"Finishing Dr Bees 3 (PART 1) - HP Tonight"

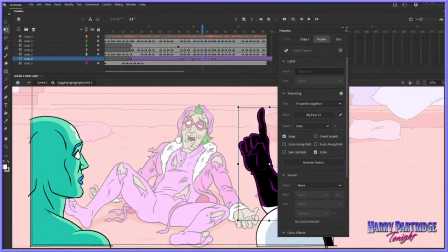39:35 Yeah, that kind of thing. So.
See who's really behind. See who's really behind this.
Okay, but it shouldn't be on ones.
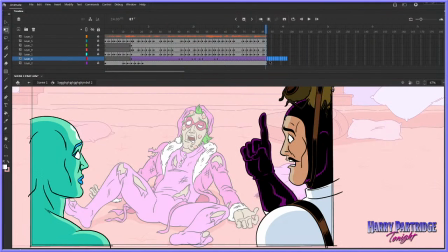39:49 It's on ones right now because it's a motion tween, and it doesn't fit the Dr. B's aesthetic to be too smooth on ones. So I'm gonna
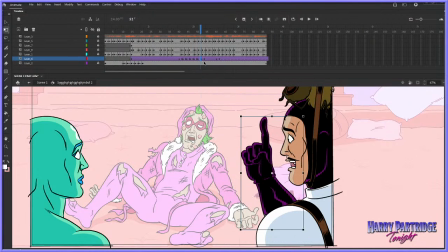40:06 stick this on twos like so, and then should look a little bit more like it fits within the Dr. B's aesthetic.
To see who's really behind.
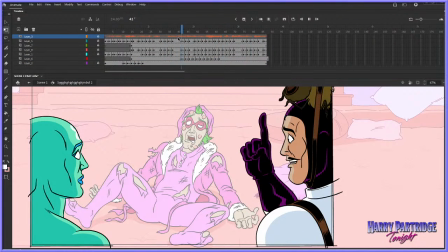40:23 See who's really behind. See who's really behind. See who's.
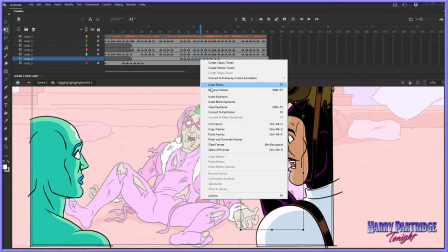40:28 Maybe we could have 1 on 1.
See who's really behind.
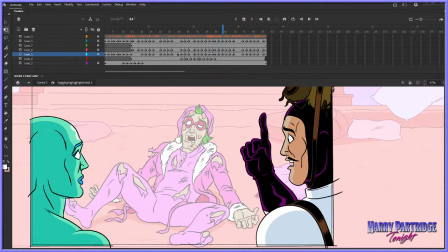40:33 See who's really behind.
Looks a bit chunky. I don't know.
See who's really behind. See who's really. See who's really behind this.
It's alright.
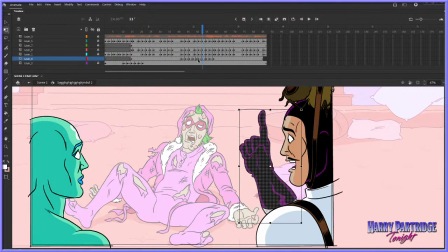40:52 You know, the other thing I think I'm going to do to try and salvage it a little bit is I'm going to boil every other frame. And I should have done that, actually. I should have redrawn.
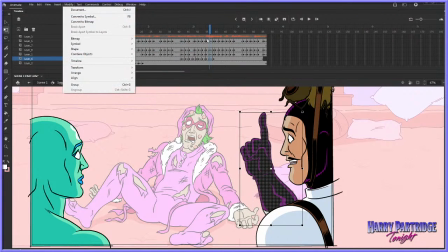41:06 Can I still do that?
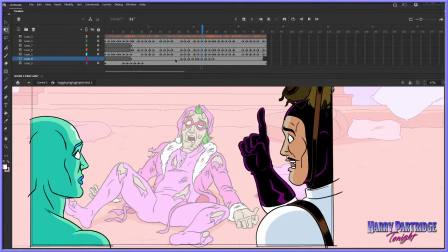41:12 See who's really behind.
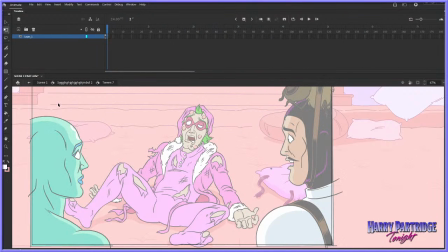41:14 If I go into the graphic here and redraw the hand a couple times, we might get more of a boil frame by frame look.
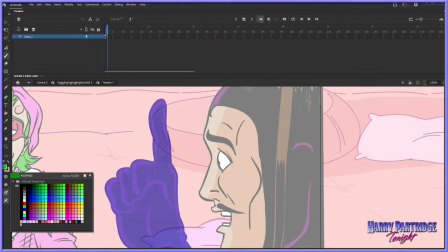41:23 It's going to be a little bit more, I think, a little bit more appealing to thine eyes.
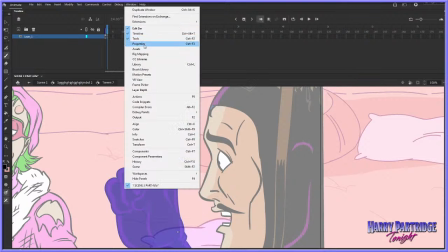41:30 Brush is too fat again. I keep going with these big fatty brushes.
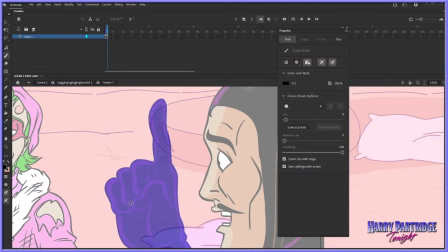Doesn't need to be beautiful looking, because I think the whole point is that we want some of that wobble to come back in.
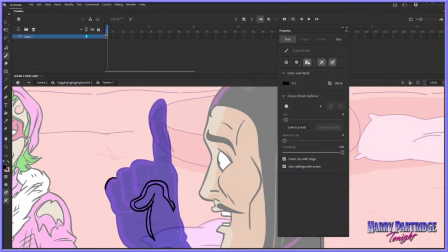41:50 Just looked a bit too smooth. And then when I'm done on this, we'll fix Dr. B's expression, because I think his eyes can have a little bit more life and vitality to them.
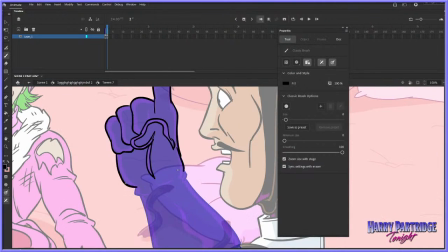42:09 And that will be this shot totally finished once we've done Dr. B's eyes.
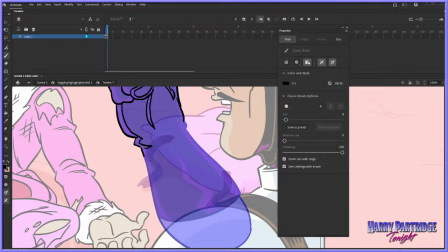42:17 And we can worry about the brand new shot that I'm going to do, because we still have one more shot left that has absolutely no work done on it whatsoever.
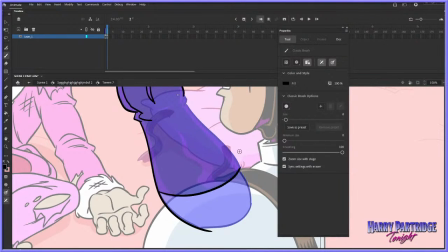42:24 It's literally a blank screen. We've got to do the background. We've got to do everything. It's an extreme close-up of the ground. It's a boring shot that we're going to be doing. It's an extreme close-up of the ground, so it's not like it's going to take too long to figure out.
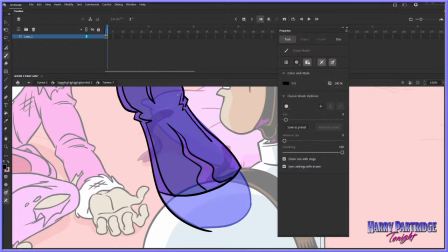42:41 All right, maybe I'm only going to do one of these wobbly in-betweens, because otherwise it's going to take a little bit too long.
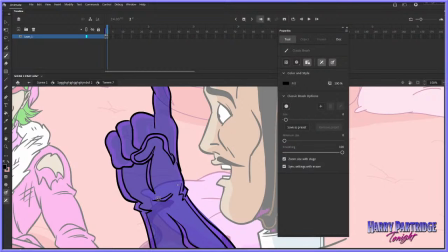42:49 And you all have places to go. We got to be moving on to that next shot sometime. So, blah, blah, blah. Something like that. Blah, blah, blah. Blah, blah, blah, blah.
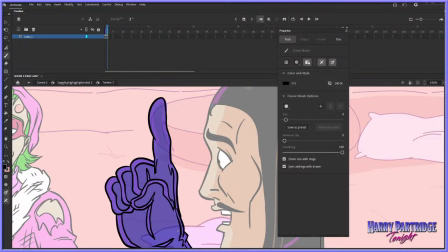43:03 It's always a pain in the ass doing onion skin on anything when you've already done in the filled in the colors, because you just can't see shit. Great. Great, that's exactly what I wanted.
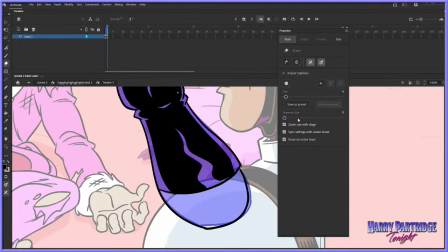43:20 Alrighty.
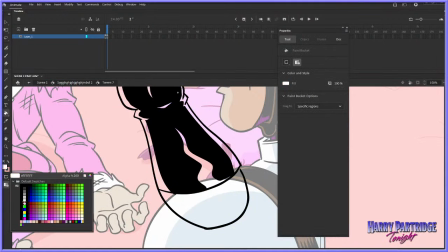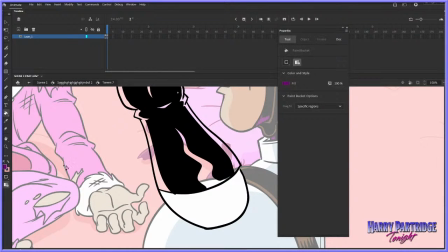Let's fill this in like so.
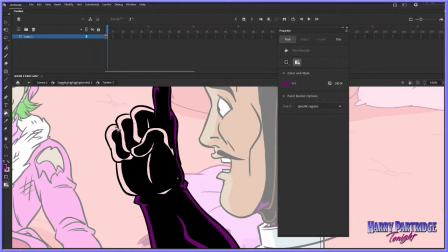43:39 And